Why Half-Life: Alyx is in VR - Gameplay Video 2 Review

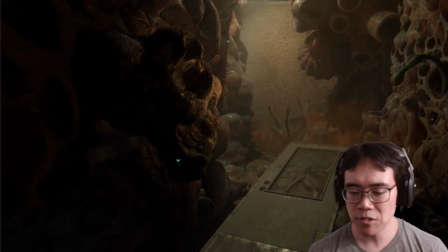(12:20)
And so here, they're just taking their time, letting the audience look at the
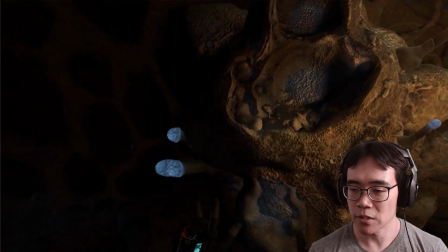(12:25)
environment art, which is, super detailed and beautiful.
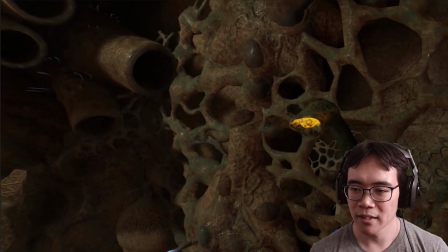(12:30)
And you can see how like the headset gets closer, and then the little thing slinks away.
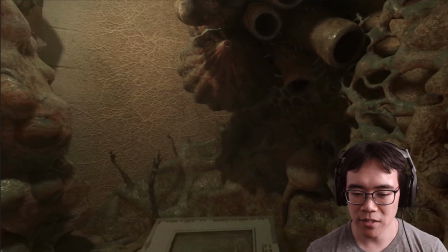(12:37)
Just show a little bit of that interaction.
Maybe breathe less.
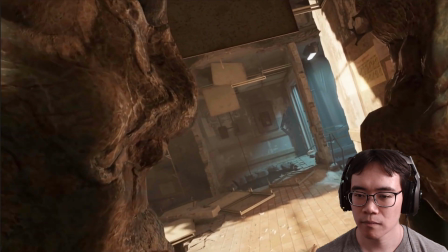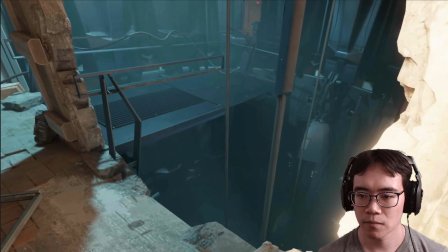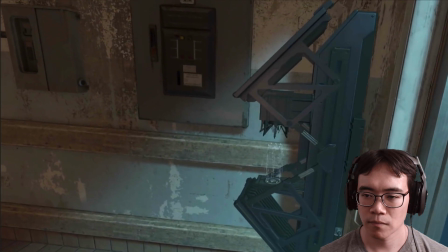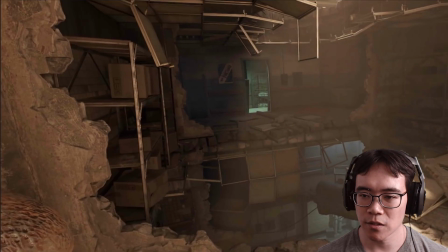(12:59)
And so in this section here, they're just walking around, and then you see where you come from, just really showing the space off.
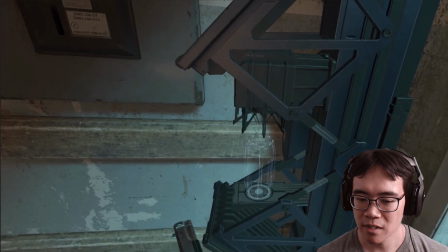(13:08)
And then we come over to this mechanism, which they're just playing around with a gun to make sure that you understand this is some sort of hologram.
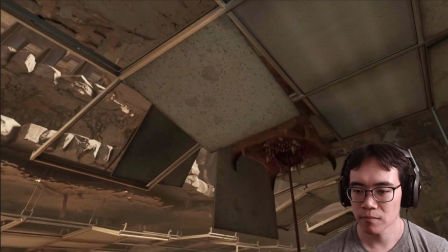(13:20) Crap.
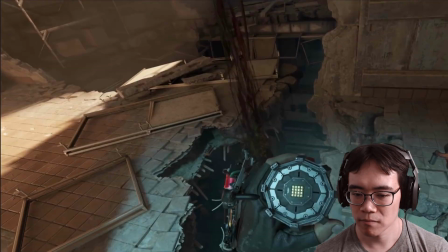(13:23) Oh, they're gross.
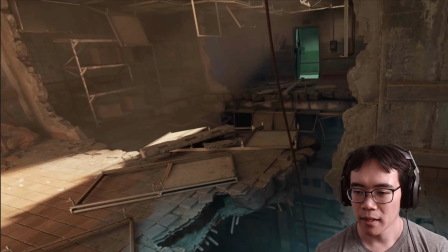(13:25)
And so here, at this moment, they grab this capsule thing, and then the barnacle steals it, just show some of that interaction.
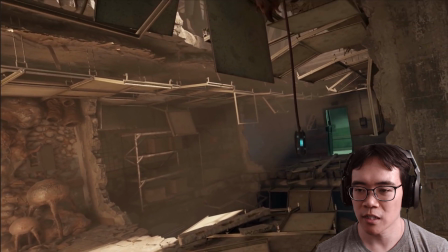(13:34)
And then here they show some quick thinking where they use the shotgun and then
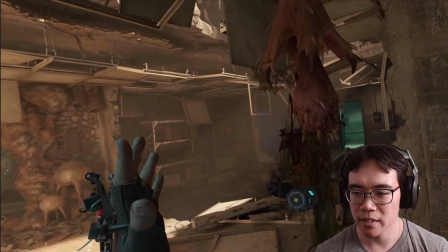(13:39)
immediately grab the capsule, whatever it is,
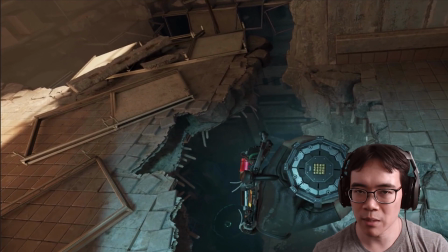(13:43)
before it can fall down, which I'm sure they probably could have yanked it up anyway, even if it did.
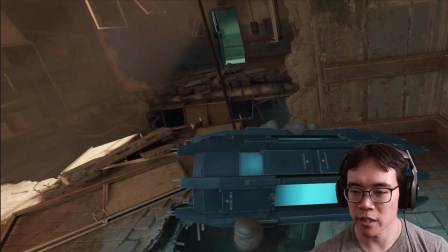(13:49)
But some cool coordination there. And get a little close-up of the capsule.
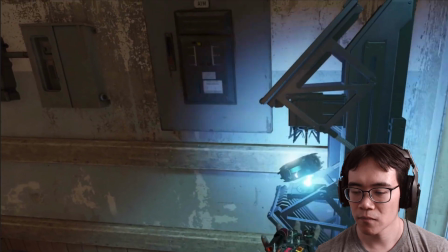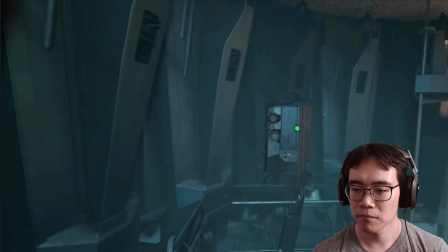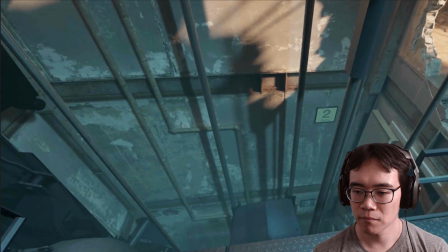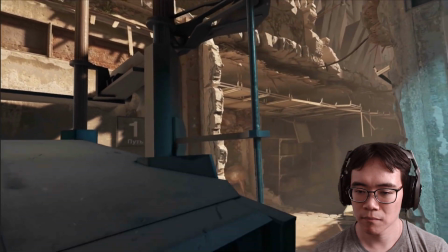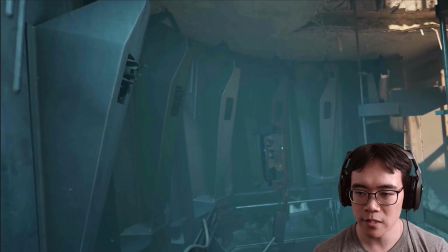(14:18)
And so, this is just, finishing off this mini sort of key moment, basically.
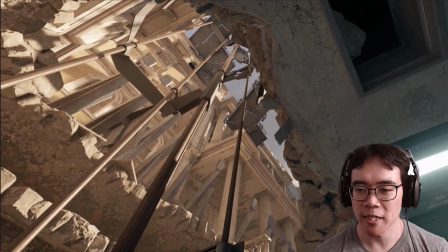(14:24)
Elevator comes up. I saw a lot of comments with people talking about, hearing the Overwatch, nice little nostalgia moment there,
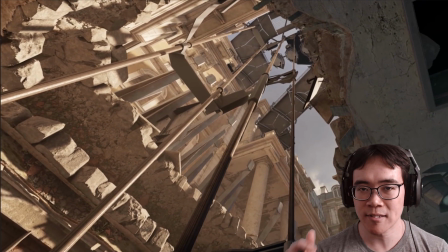(14:32)
which they probably, who knows, maybe that happens at this exact moment in the game, or maybe they added it in post, so then that, just to fill the space a little bit.
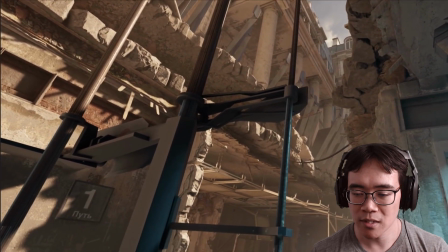(14:43)
It could have been either way, but it's a good way to just push those nostalgia buttons.
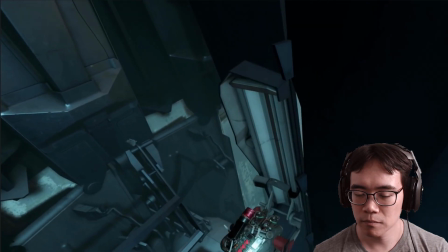(14:48)
And then the elevator comes up.
Lock, cauterize, stabilize.
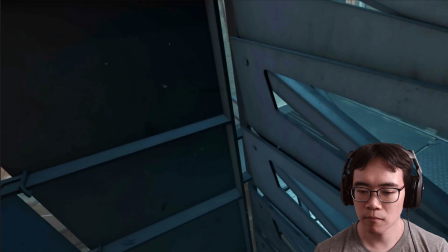(14:56) Look, they're looking for you now, okay? So just be careful. I'll be ready.
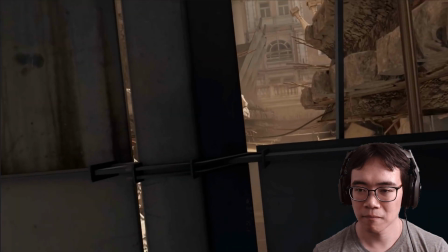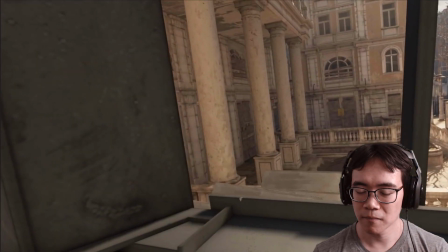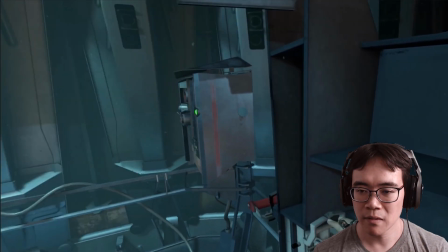(15:11)
And then this is just a nice little ending. It feels very much like a midpoint sort of thing. So again, talking about the pacing of the gameplay clips as a whole, you know, this is a middle section, and this is kind of gearing up to whatever's in the next clip after this.
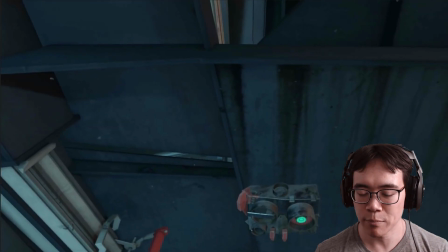(15:28)
Really good timing between the different things happening, like the dialogue and the button pushing.
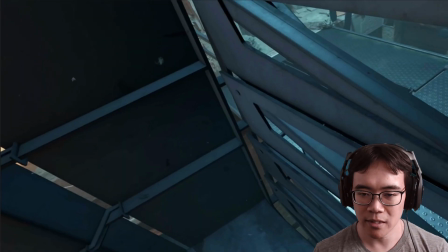(15:34)
There's very little space in between them. So it's like, you know, door comes down. Okay, so just be careful.
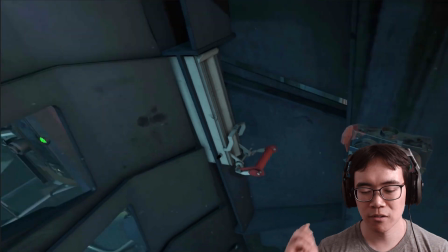(15:40)
I'll be ready. Push. I'll be ready. Bam.
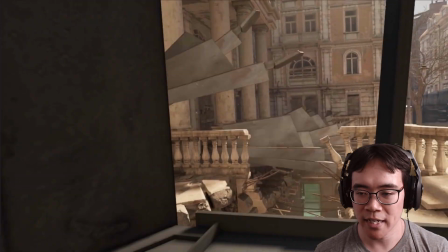(15:45)
There's really, really good timing there. They might have even had to move it around, but really, really well done.
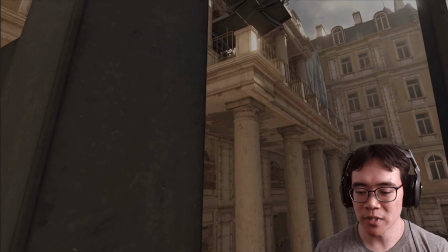(15:51)
Good pacing. Again, it's a one-take shot, but it has really, really good pacing from beginning to end. New ideas all the time, little bit of suspense, some dramatic tension.
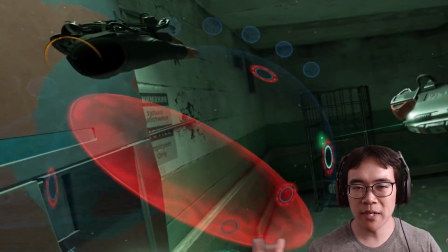(16:02)
These are really well done gameplay clips. Okay, so that's my breakdown of the second gameplay clip for Half-Life Alyx.
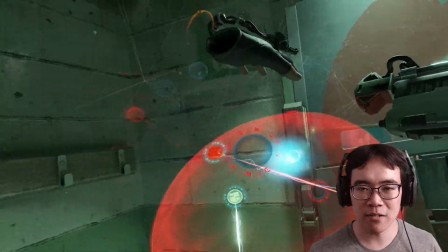(16:10)
I'm just gonna do one more, and then we'll be done with it. And then the game comes out, you know, as of this recording, like next week, the game will be out,
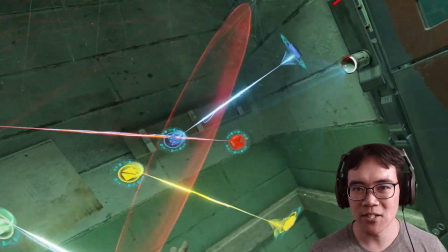(16:18)
and then I'm just gonna dive back into VR and just play the whole finished thing.
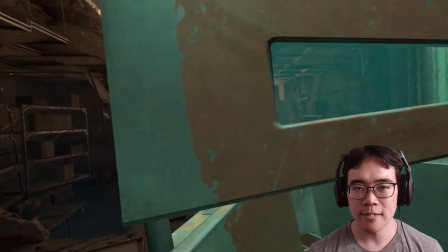(16:23)
But again, I hope you enjoyed this look at the gameplay clip. I hope you learned something.